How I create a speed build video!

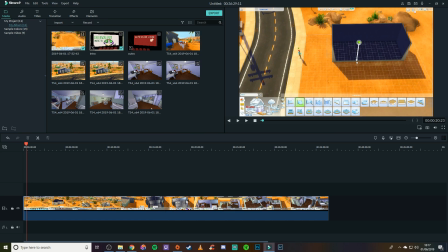(4:12)
Now what I do, which is a bit of a cheat move I guess, is I actually speed mine up first. So I go to the speed tab in Filmora, which is, if you click on the video, it comes up there, it looks like a little speedometer.
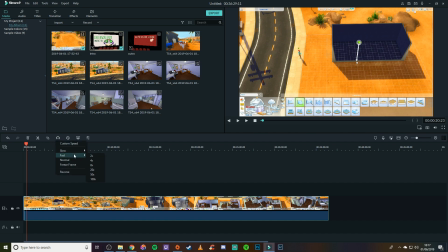(4:29)
I click that and I go to the fast category, and usually if my video is 1 hour plus, I will do 8 times. If it's 2 hours plus, I will even sometimes do 10 times. Anything faster than that, then I just kind of feel you can't really see much about it.
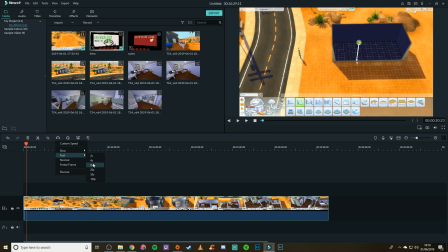(4:47)
However, because this is a 35-minute video, if I go for 8 times, the video is going to be 5 minutes long,
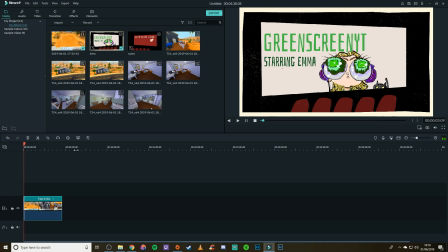(4:56)
and although a 5-minute long video is perfectly fine if you want to do that,
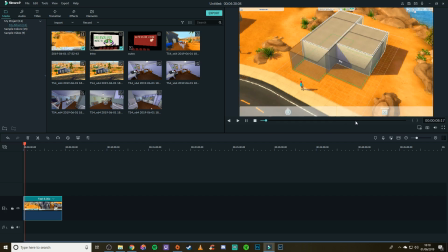(5:02)
I feel like it's a little bit too fast for the length of the video.
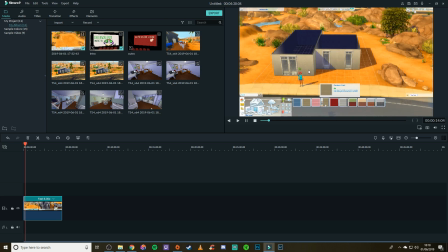(5:07)
I feel like I won't be able to tell you much about it, and it just kind of, to me, that just kind of seems too fast.
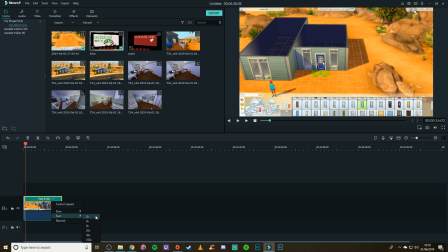(5:13)
So like I said, I'm not going to tell anybody that that's wrong for them to do. This is how I do it. So what I would do now is I would do a custom speed. So instead of that, I'm going to try 6 to start with and see how that is.
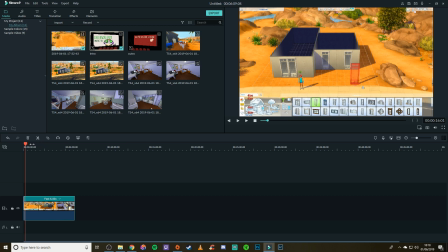(5:30)
So that's gone up to about 7 minutes or so, and let's see how fast that is now.
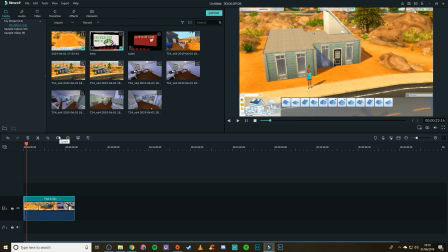(5:39)
See, again, I sort of think that's a little bit too fast for what I'd like, so I'm actually going to try 5
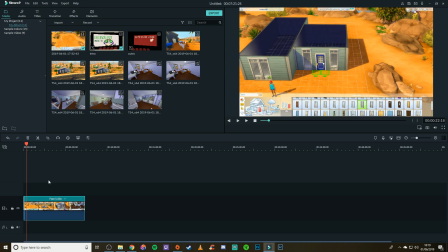(5:50)
and see how that is.
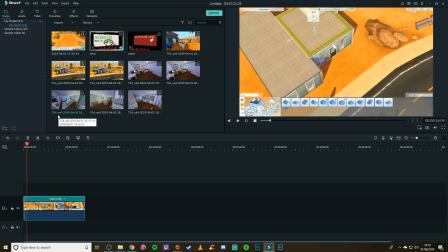(5:51)
So that's gone up a little bit more, and I feel like this is kind of the perfect speed for this build.
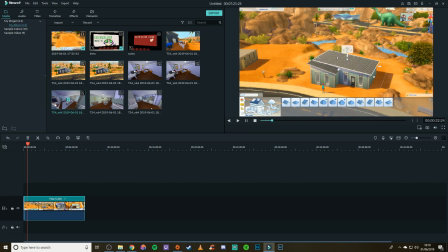(5:59)
I mean, it's still fast, but obviously you can kind of see what's going on a little bit, so I'm going to leave it at 5.
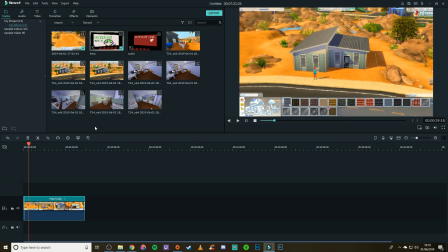(6:05)
So then what I would do is I would watch this video in this speed, and I will edit out certain parts of it.
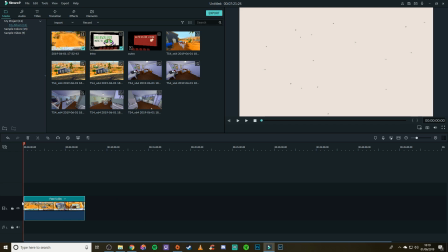(6:13)
So I'm going to quickly go through the parts that I would edit out. So first of all, I'm going to make the timeline slightly bigger. This is obviously quite scaled down. First of all, the start of the video, let's go there.
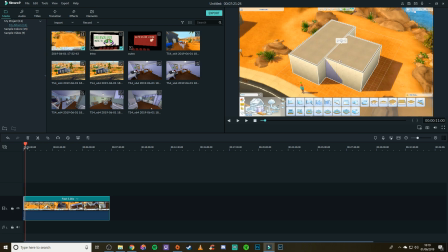(6:31)
So wait, hold on, I've gone a little bit too far because I can't see.
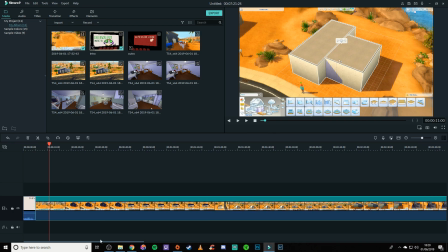(6:37)
Right, let's make that even bigger. So if we go to the start of the video,
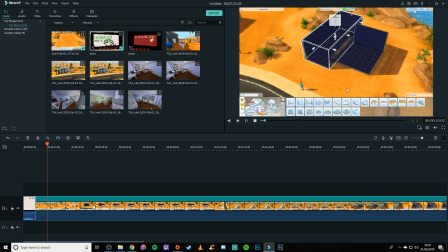(6:42)
see this part of the video here where I'm deciding where to draw the actual outline of the house, I would edit that out slightly.
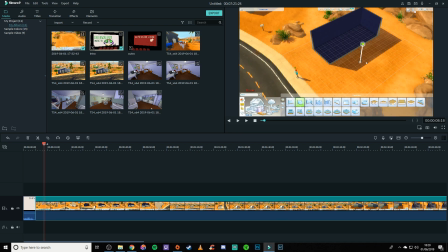(6:52)
So probably go from,
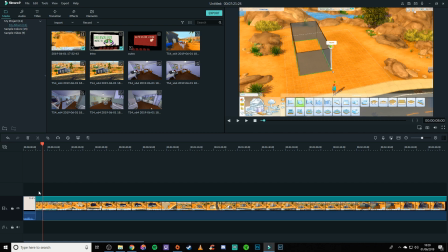(6:56)
keep going back, I would probably go from there, and I will cut that out, because to me that's just neither use to anybody. You don't need to see me deciding where I'm going to draw.
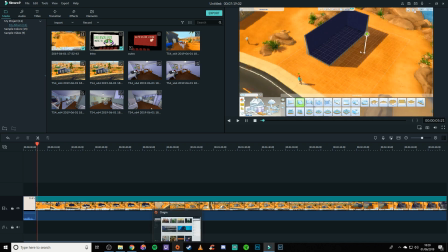(7:07)
So then I do the ripple delete so that everything goes into sync, and then I also do something else,
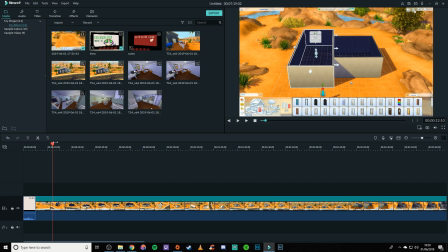(7:15)
which, you know, people probably do watch their video and make sure it's alright, but I will actually skip ahead,
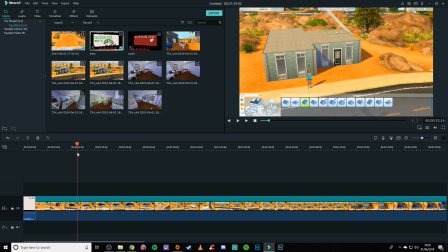(7:22)
because I do try to remember areas where you know, but perhaps you don't need to see.
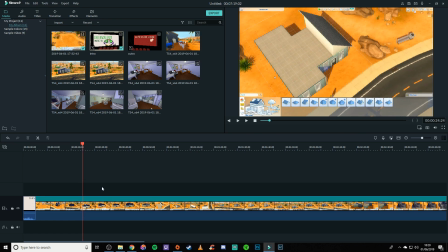(7:29)
So for instance, I don't need to show you how I put the roof on the house,
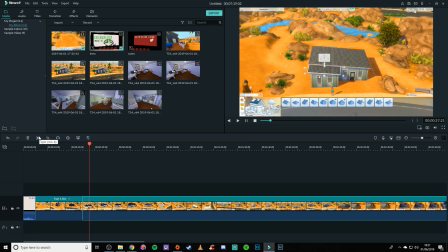(7:35)
so I usually get rid of that part of it, because I mean, although this roofing was actually a lot quicker than my usual roofing takes,
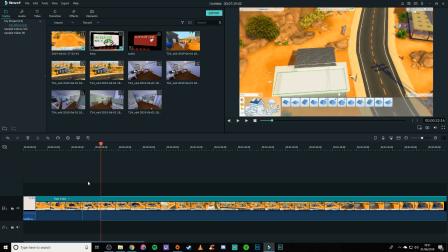(7:43)
I still don't necessarily feel that it is important for you to see,
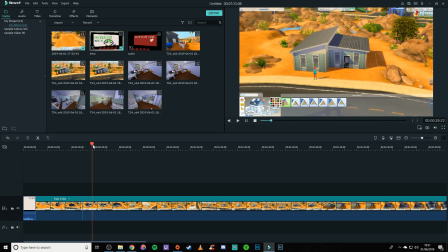(7:48)
so I'll also edit out that, and then I will skip ahead and see if there's anything else that needs editing out.
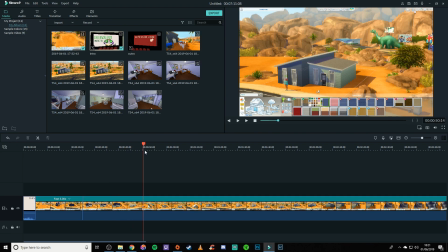(7:57)
So let's have a look.
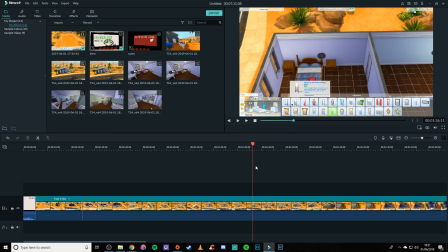(8:01)
Let's scrabble through just to see if there's anything there.
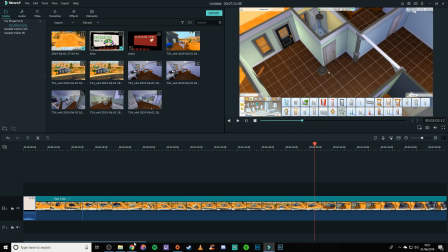(8:06)
I can't remember of anything else that I wanted to edit out. Oh, this is perfect. This is actually a break.